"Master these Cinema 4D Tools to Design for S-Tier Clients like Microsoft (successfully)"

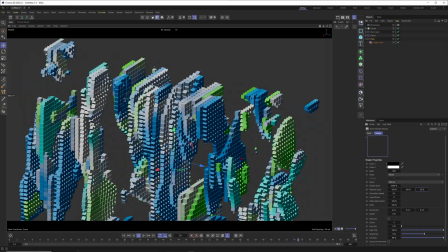12:26 All right, to get something like this one.
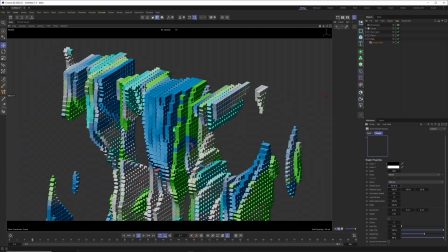12:29 Okay, I can make it bigger to get another effect, but already you can see that this one looks pretty interesting.
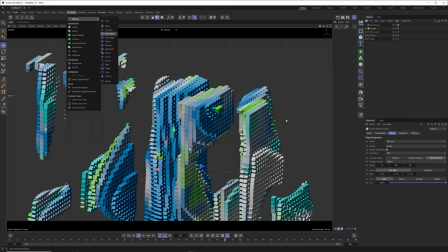12:35 I wouldn't say that you win an award with the setup like that, but if you change it and for example,
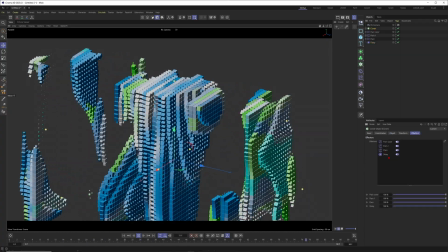12:41 put a delay on the bottom and just make sure that the delay here in the hierarchy is also at the bottom and put the delay to a blend like 70,
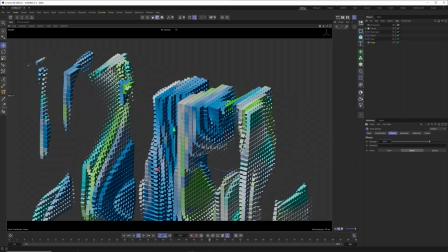12:49 then it will just become a bit more graceful. It will just be butterly smooth here, all right, and just be a little bit more gentle.
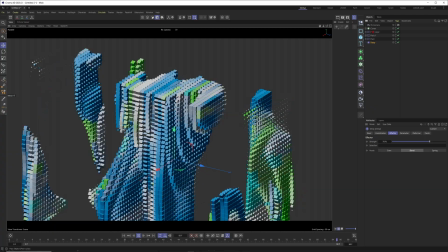12:56 Without it, you can see it's more hectic. So a blend at the bottom is always a nice option if you want to go for that soft look.
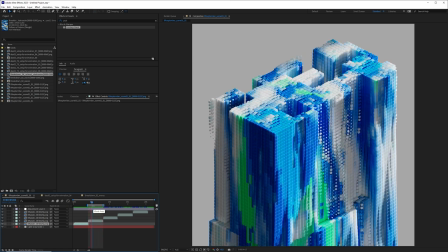13:03 So I wouldn't say that it is the same setup like this one, but I think that at least you got a good understanding of how to colorize your clones,
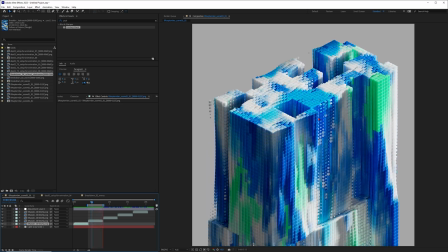13:11 how to eat away certain pieces of your structure and just create some really nice gentle wave effect here.
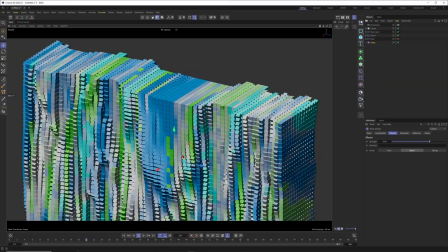13:17 So yes, this is just a glimpse of the knowledge here on YouTube.
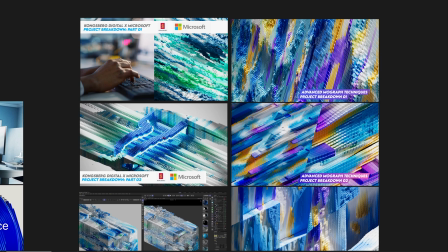13:21 As you already know, to get the full package of knowledge, check out my Patreon, or you can also get this lesson here on Motion and Designs Patreon.
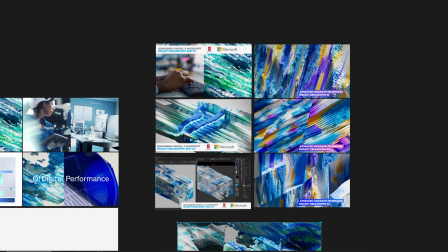13:28 So thank you so much for your time and see you in the next tutorial. Bye everyone.